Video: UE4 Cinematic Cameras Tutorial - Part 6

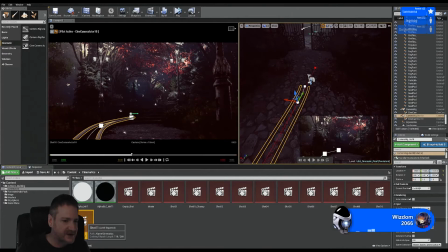(50:24)
Again, I'm going to do a lot more shots than I'm probably going to have a need for,
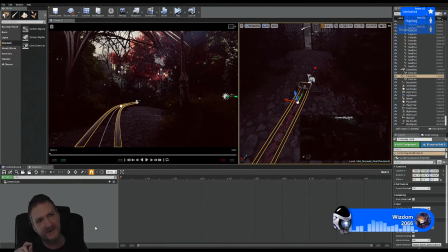(50:29)
because the cinematic is going to run for about, the actual cinematic part runs, the music that is, runs for 4 minutes and about 20 seconds. So I need enough camera shots to fill 4 minutes and 20 seconds.
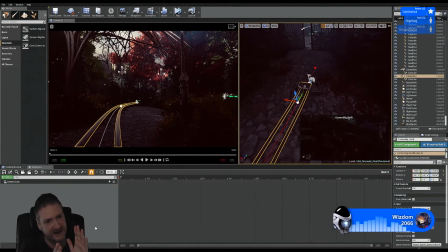(50:44)
But again, I've broken up the music into 3 parts. Like there's 3 different music tracks. And only the first 1.5 minutes is for this garden path section. Then there's another 1.5 minutes for around the pond section, and about 1.5 minutes for inside the building.
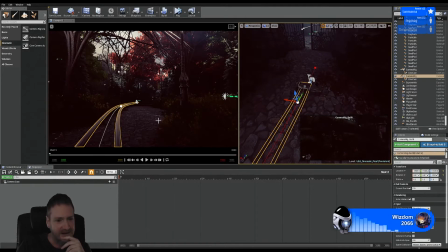(51:06)
But I want more cameras on the garden path. More, I say. I'm just going to organize myself here, my browser a little bit better so I don't get lost. Close the particle system.
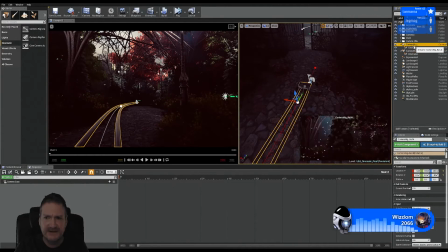(51:27)
I'm just going to move these cameras we've created into a subfolder called cameras. That way I don't get confused when I start adding more. So I just like to move them into this cameras folder. And that way when I place new cameras, I know that, that the one that I want is the only one that's going to be there.
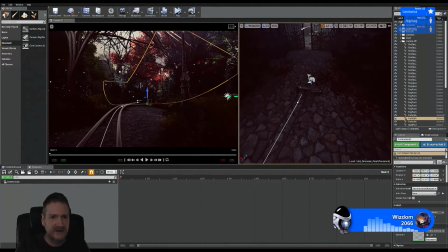(51:48)
All right. No, not that one, this one. Let's go to the view. Let's go to this perspective viewport.
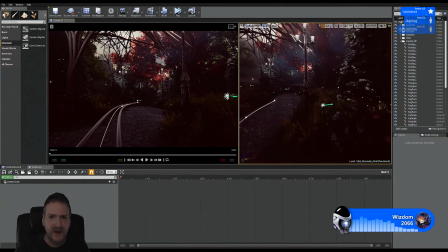(51:58)
Now, I think a shot, again, when I'm trying to work out what shots I want to use, I jump into the perspective viewport here on the right, and I just move my viewport around to get some angles that I like the look of,
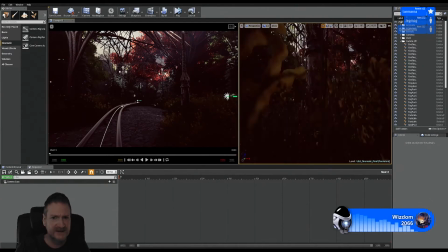(52:15)
that I think would make an interesting camera shot. That's sort of how I work out how I want my camera shots to look, by just moving around in the viewport here until I come across an angle that I like the look of,
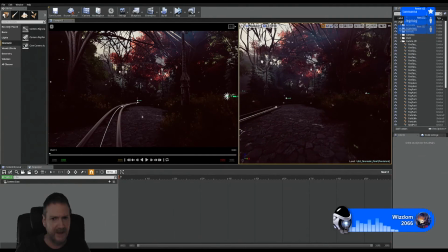(52:28)
and then we can work a camera shot out from that. So that's what I'm doing here.
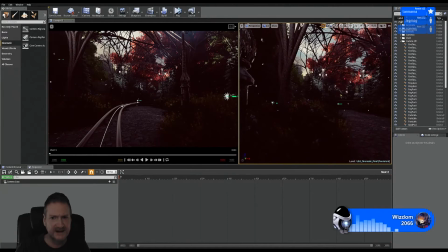(52:33)
I'm just moving around in the viewport to see if I can get an angle I like the look of.
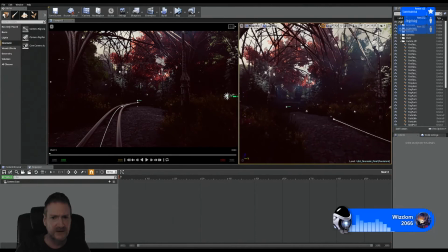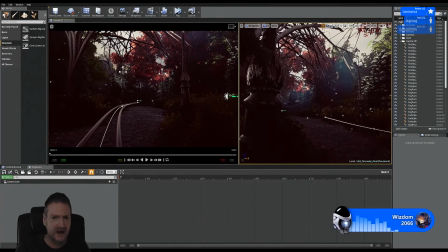(52:46)
Okay, I think a shot along these lampposts could look interesting. And I want to keep the camera angle this way because I want to keep the guide rays in shot.
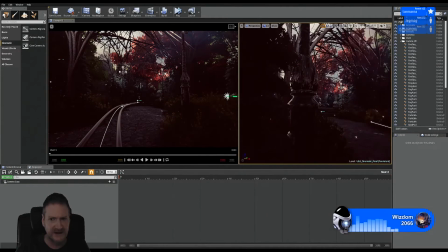(53:00)
So if I try and do a camera shot from this side, we lose a lot of the guide ray.
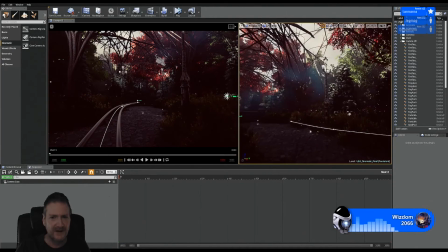(53:06)
And the guide rays look cool, so I want them in the shot. So I want to try and keep my camera angled this way.
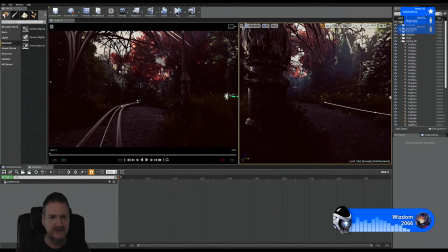(53:17)
And I think an interesting shot here will be to follow the lamp post. So we did a shot yesterday where we started at the top and followed a tree trunk down before we moved across the path. In this shot, I think what I'll do is I'll just want to create a camera shot where we go directly up the lamp post,
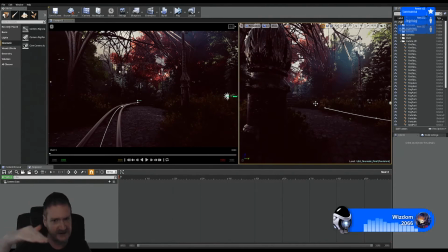(53:37)
looking towards that first little terrace. So let's have a look here. Do I want to use a rig for this?
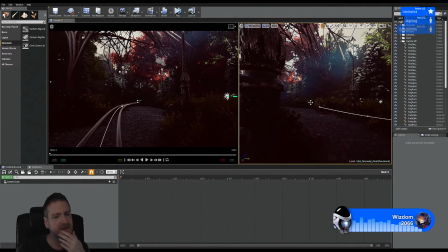(53:54)
Or a crane, I should say. Do I want to use a camera rig, crane rig? Probably not necessary. I'm only moving the camera directly up.
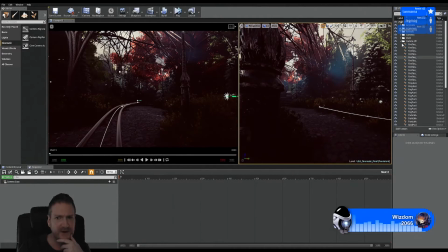(54:07)
So we could probably get away with just using a camera without a rig. So let's do that. Let's drag a cinematic camera into the viewport.
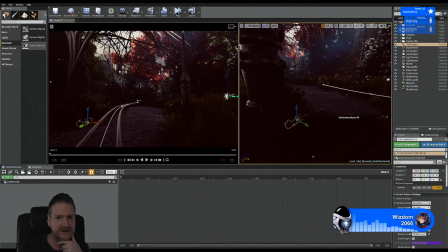(54:20)
Again, I'm just going to position my camera where I want it. It's going to be around here. And let's rotate it around a bit.